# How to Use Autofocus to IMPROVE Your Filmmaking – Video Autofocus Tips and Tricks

So if you were to ask a cinematographer, they would probably tell you to never use autofocus, because controlling the focus is such an important storytelling tool. And yeah, it is. However, they're typically on crews with dedicated focus pullers to take care of that. So I'm going to show you some ways of using autofocus to improve your filmmaking when working solo.
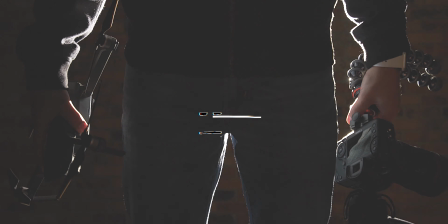Hey everyone, Cambry here, showing you how to use your camera to make good videos. So if you're new, consider subscribing and also joining my private Facebook group where I can better answer your filmmaking questions. And keeping your camera focused on what you want can be difficult when you're working alone and have moving subjects. I just released a new short film called Bedtime that I shot with just the help of one of my actors who is in the film with me, who didn't have any camera operating experience. So I'm going to go through some of the shots where we use variations of autofocus to show you how we kept things in focus for the film.
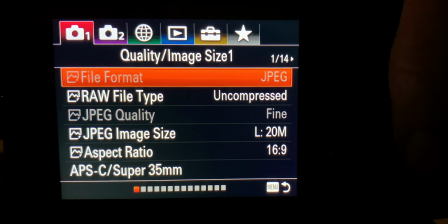First off, here are the settings I typically use for autofocusing on my Sony a7 III.
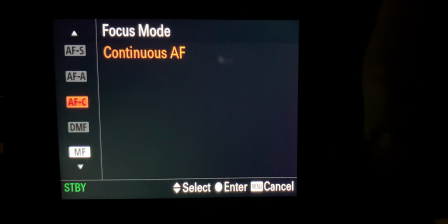The focus mode is set to continuous autofocus.
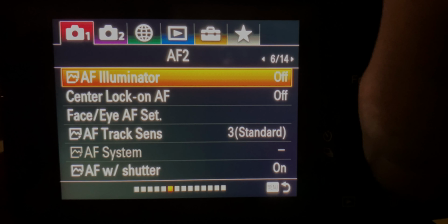The focus area is set to wide, and I turn the face, eye priority, and autofocus to on with subject detection on human.
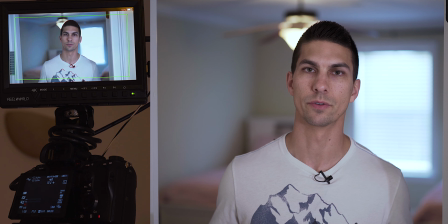Alright, so this was one of the central shots in the film. I was trying to figure out how to do the best because I wanted it to be blurry in the background,
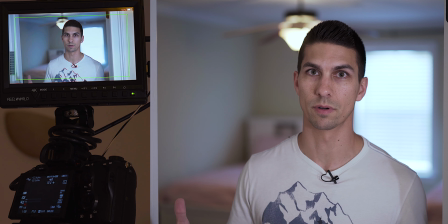so I had a really shallow depth of field so that we'd be able to dub over stuff for the girls because we couldn't really count on a two and three year old saying
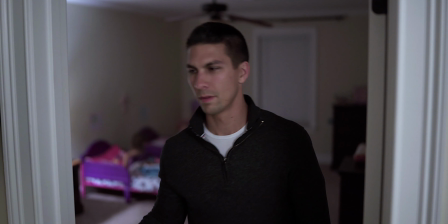their lines when they're supposed to.
I don't need to read Peppa Pig. Honey, it is too late for a story.
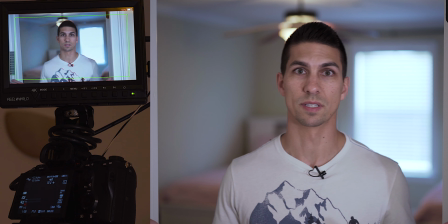The easiest way you would think to probably do this is manual focus, but I'll show you why that didn't work.
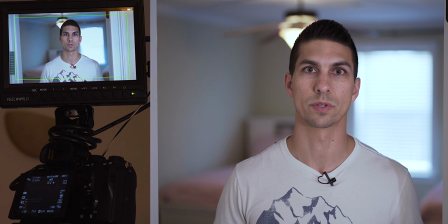So go ahead and switch to manual.
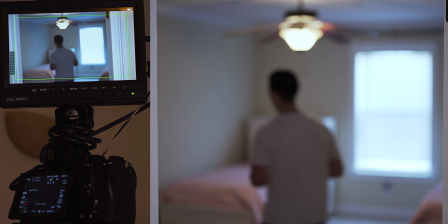Good. So now it works for how it was.
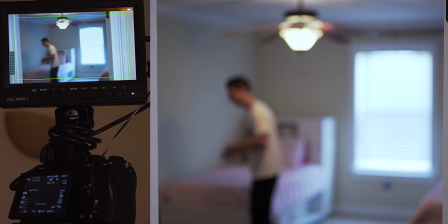Manual focus, it's blurry in here. I walk up,
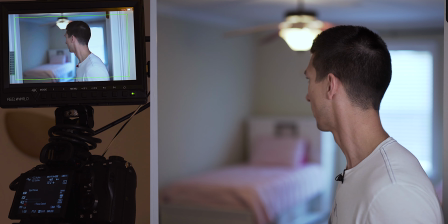they say something and so I'm in focus now but as I turn back and move and do stuff if I'm not staying in
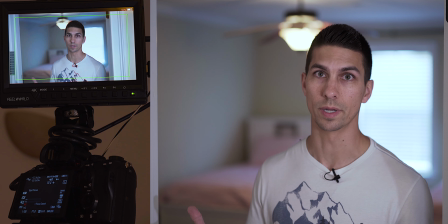this exact place then I'm gonna be out of focus too which I don't want and that depth of field is so thin because of the aperture it's
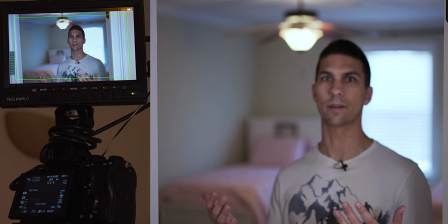not gonna work too well. So see how I'm getting out of focus here if I'm moving around talking to them?
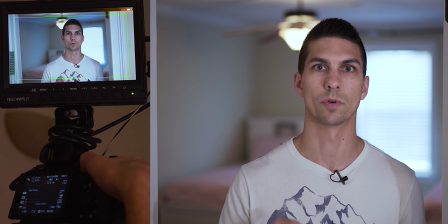So then you might think okay let's switch to autofocus. Just normal autofocus. You can talk, it's okay.
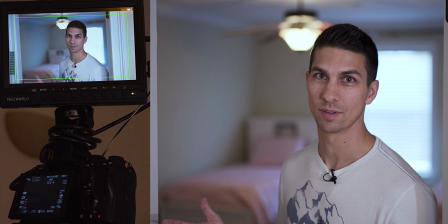So this is why we don't want to do normal autofocus the whole time.
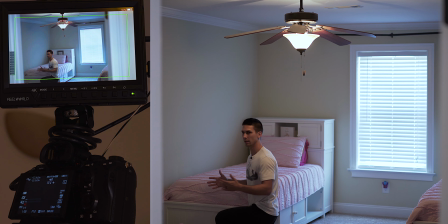So now that I'm in here, you can see I'm talking to them, but I'm in focus with the room now.
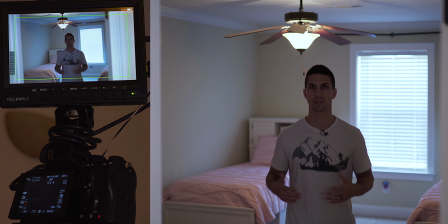And then as I come back, it starts to pick up my face and focuses on me as I get here,
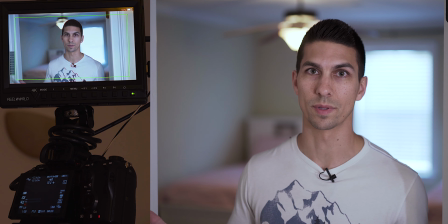but the problem with that is they're gonna be in focus as I'm walking, and I don't want that either because I want it to stay one way the whole time with them being out of focus.
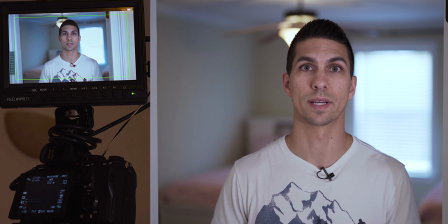So this is the way we came up with this is a nice feature with having touchscreen autofocus.
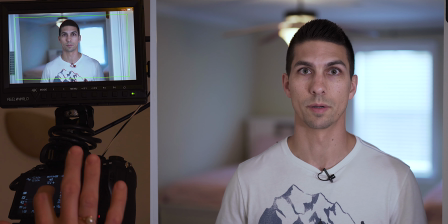So what she's gonna do now is touch my face here so it locks on to me manually.
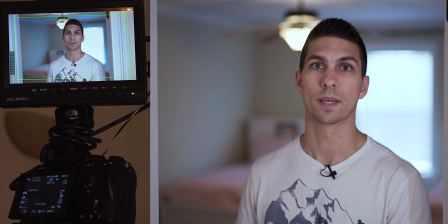Okay so now it's locked on to my face and what's gonna happen is it's in a manual focus setting
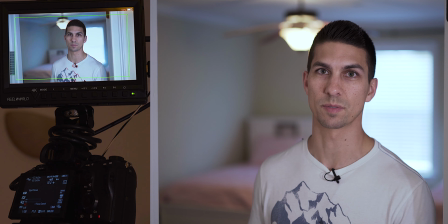in the autofocus mode if that makes sense because she's using spot focus so the touchscreen focused on me.
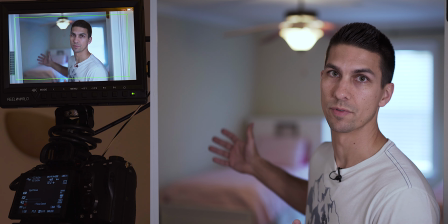So I'm gonna go over there I'm gonna stay out of focus and once I get back to this point,
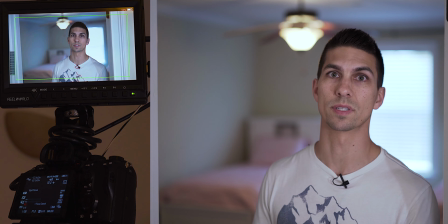she's going to cancel the manual focus and then it's going to pick up my face and stay with me as I move around.
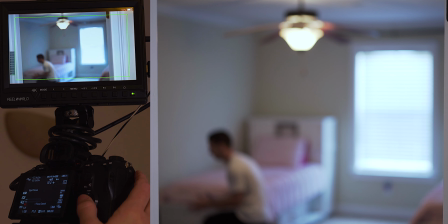So you can go ahead and kind of put your thumb, there you go. So I'm talking to them, I get up, come in here,
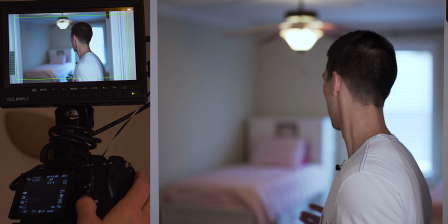they start whining, blah blah blah, and as I'm moving around like this, I'm staying in focus.
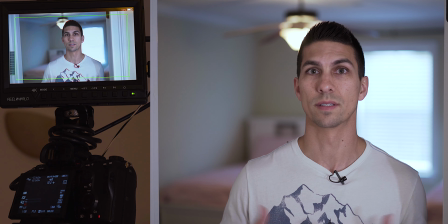So that's the way we were able to use the autofocus to tell our story better with keeping the depth of field how we want it and
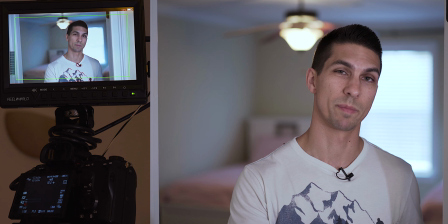also staying in focus the best we could when I'm using one of my actors here who doesn't have any camera operating experience.
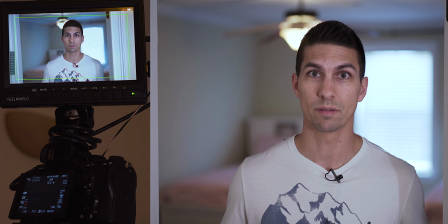So sometimes you just got to get creative and make it work and this worked out pretty good.
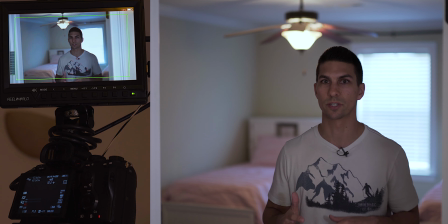The one trick we had with this though is to make sure, go ahead and hit spot focus again.